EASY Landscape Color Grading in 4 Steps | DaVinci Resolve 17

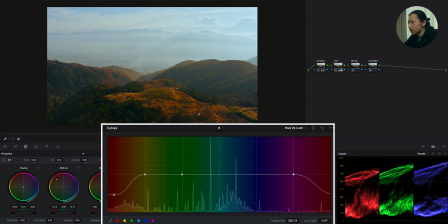8:17 See this image, I mean, this area is losing the brightness. As I boost, it's getting more light. As I bring this down, it's losing the light. So I am gonna make this color more 3D.
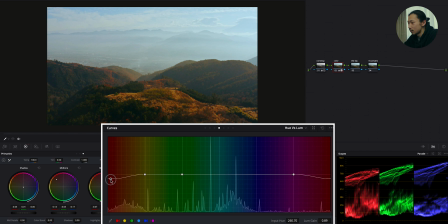8:35 So I'm gonna bring this red down to get more deep feel in this red. But instead of it, I'm gonna bring this yellow up to make it pop out more. Okay, like this. And the color, this is it. Okay, we finally hear the main key of this color grading process. But nothing complicated. What we use is only curve and the mask.
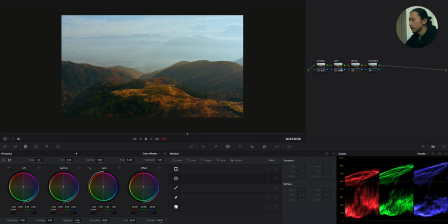9:05 That's it. So first, make a rectangle mask over the sky. Just like this, cover the sky with this mask and blur this edge just like this.
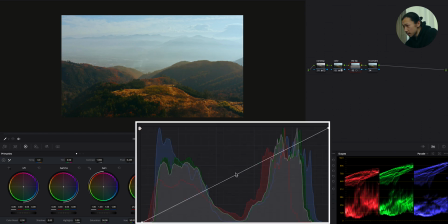9:16 And moving to curve, so basically what we're gonna do is make an S curve. So make a point at the middle just like this and bring this down. See, now we're getting detail in the sky.
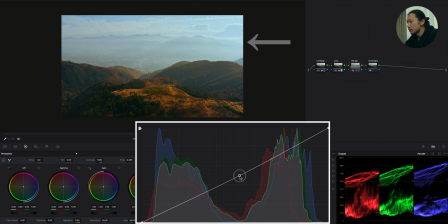9:31 Like, this is before, and as I bring this down, we're getting more detail in the sky. See, already those mountains start showing their face. Pretty good. And let's give a little bit more sunlight.
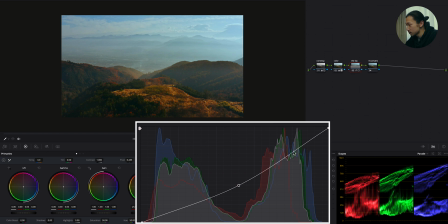9:45 So bringing up the highlight. So make a point around here and bring this up. So now, you know, those clouds are getting more light. Beautiful.
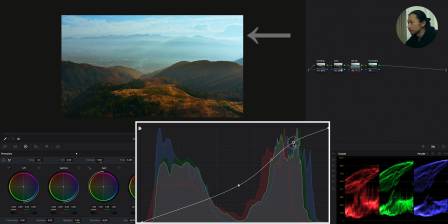10:00 It's very clean. So I think I am doing... yeah, like this. Also, to emphasize the shadow of those mountains, I'm gonna lower the shadow in this curve. So make a point around here, and just a little bit, I'm gonna bring this down.
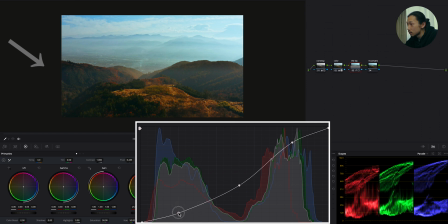All right, and to finish it, I'm giving a mid-tone detail, which allows you to add some sharpness so that those mountains can have more sharper edges. So mid-tone detail is right here, so I'm just gonna bring this, you know, right side, boosting this mid-tone detail. So as you go up, the image will be more sharper, like this. And as you bring this down, it's going to be softer, just like this. So this time I want a little bit sharpness for those blurry mountains, so I'm gonna bring this up. Just like this. Look at this. Now you just made a perfect S-curve and the detail in the sky.
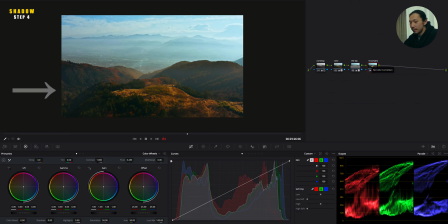11:13 That's it. Okay, moving to final step. Okay, now we're gonna deal with this front mountains, the dark area. Okay, same thing. Make a rectangle mask over this front mountains, this dark area.
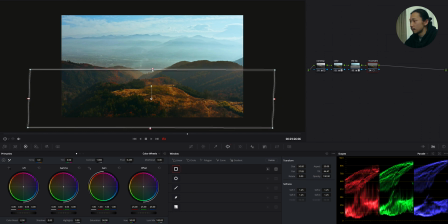11:27 Just like I did in the sky. And blur the edge. And again, moving to curve.
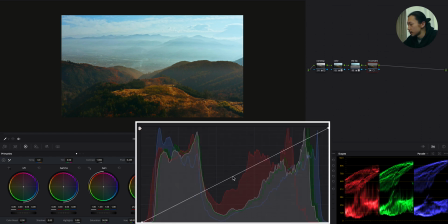11:34 But this time I'm boosting a middle and highlight to give more light. So again, make a point at this middle and boost this. Just like this to get extra light on this mountain. And the same thing, highlight, boosting a little bit.
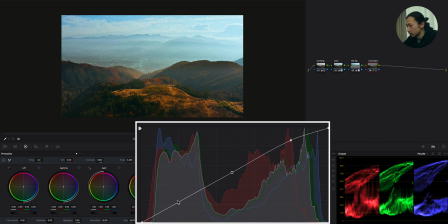11:56 And lower the shadow to make it more contrasty look. So make a point right here and bring this down. But a little bit. Because you don't want to crush the shadow.
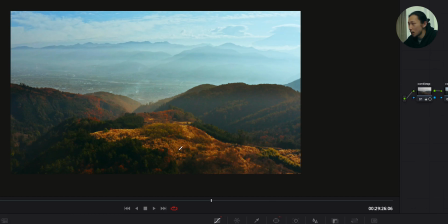12:12 Tasty. Very good. This mountain area, this dark area is very contrasty, but also it's very colorful. Good light on this yellow, orange, trees, woods, very good.